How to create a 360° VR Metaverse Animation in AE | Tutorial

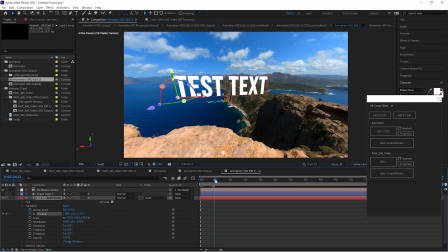494s
Then move the time cursor to set another keyframe at another timestamp. In this example, the text moves from the first defined position to the second.
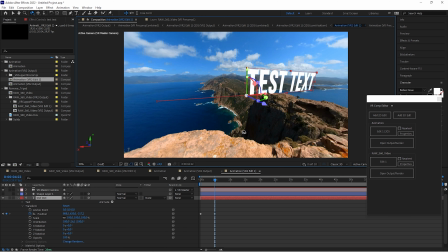509s
This way, a motion animation can be created. Now you're familiar with the most important basic functions.
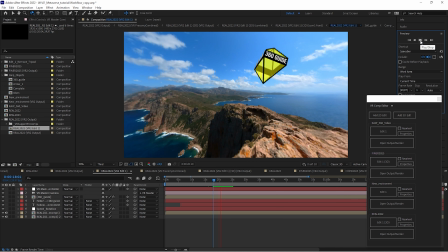528s
Without going into detail, I have created a 360 guide avatar. I will now continue with it.
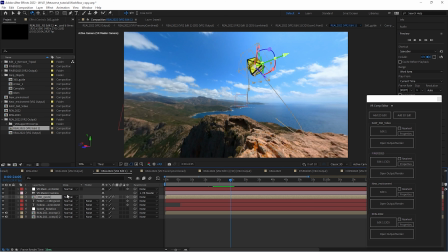534s
I also created a motion animation path. The avatar moves across the whole 360 environment, and the viewer is invited to follow it. The idea behind is that the viewer explores the environment in a defined and controlled way.
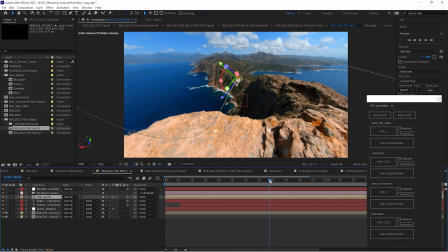551s
To create depth, it is necessary that the avatar disappears behind objects. For this, masking is required. I recommend you to mask directly in the output composition.
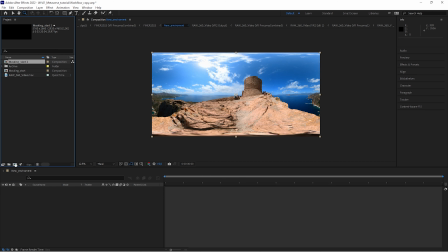565s
My tip is to create a new mask composition. Add the 360 raw material as top layer and then create your mask.
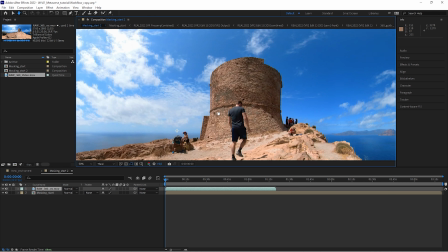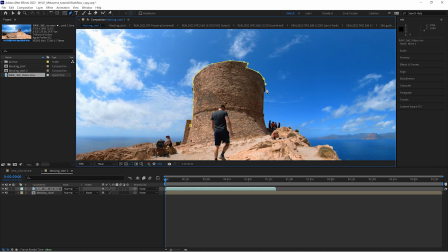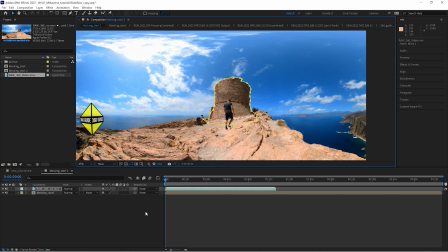586s
Now the 360 VR video animation is finished.
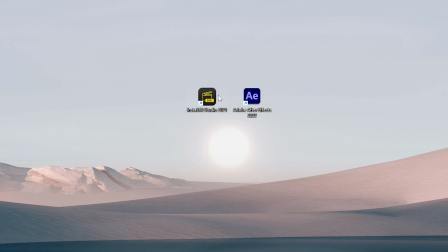591s
After exporting, the video can be viewed in a 360 video viewer, such as Insta360 Studio.
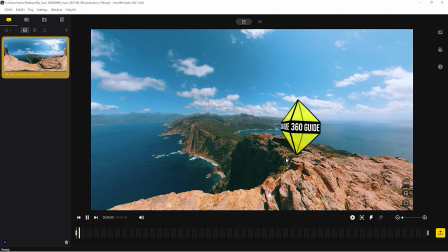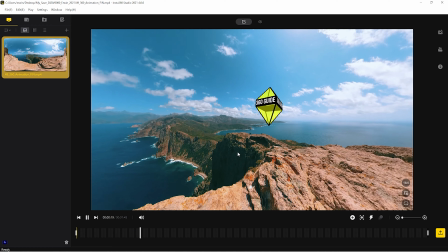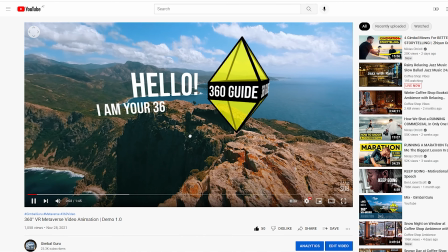611s
You can also upload it to YouTube or Facebook to watch it using your smartphone.
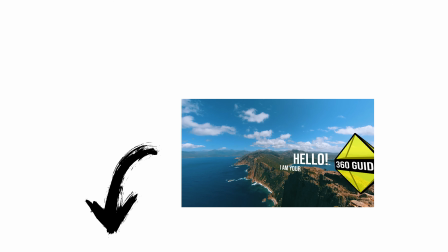617s
In the info box and the description, you can find the YouTube link where I uploaded the final 360 video animation.
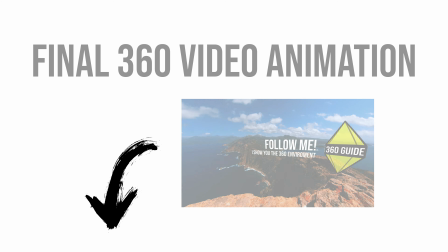625s
If you want to create your own 360 VR content, you will find all the important links in the video description.
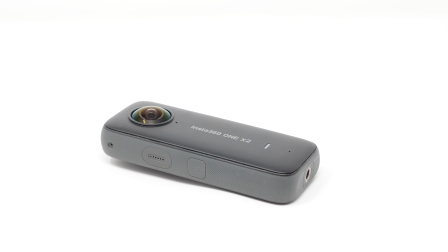635s
As 360 camera, I recommend the Insta360 ONE X2.
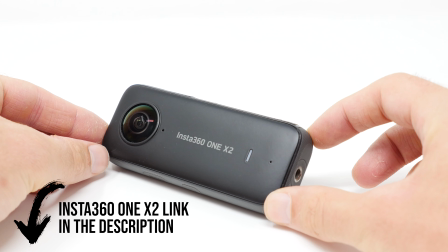640s
The Insta360 ONE X2 is optimal for creating 360 degree material.
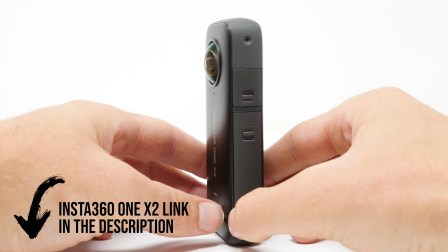645s
Currently, the Insta360 ONE X2 is the best consumer 360 camera on the market.
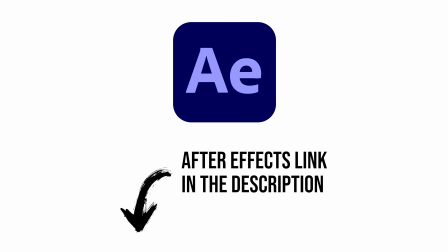652s
A link to the editing program Adobe After Effects can also be found in the description. You can test Adobe After Effects for free. After the trial period, there are different subscription models available. Check out the Adobe website for more information. I hope you enjoyed the tutorial.
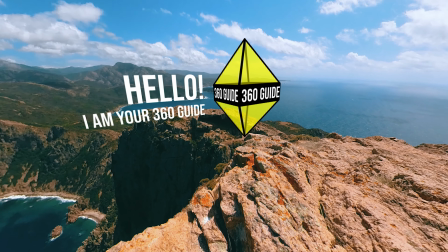671s
If you want to see more content about 360 VR video editing, subscribe to my channel and never miss a video again.
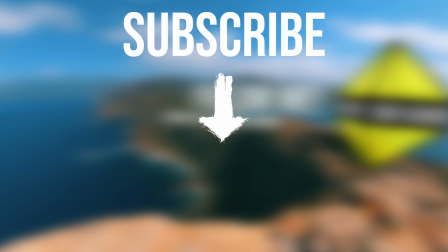679s
I see you in the next one.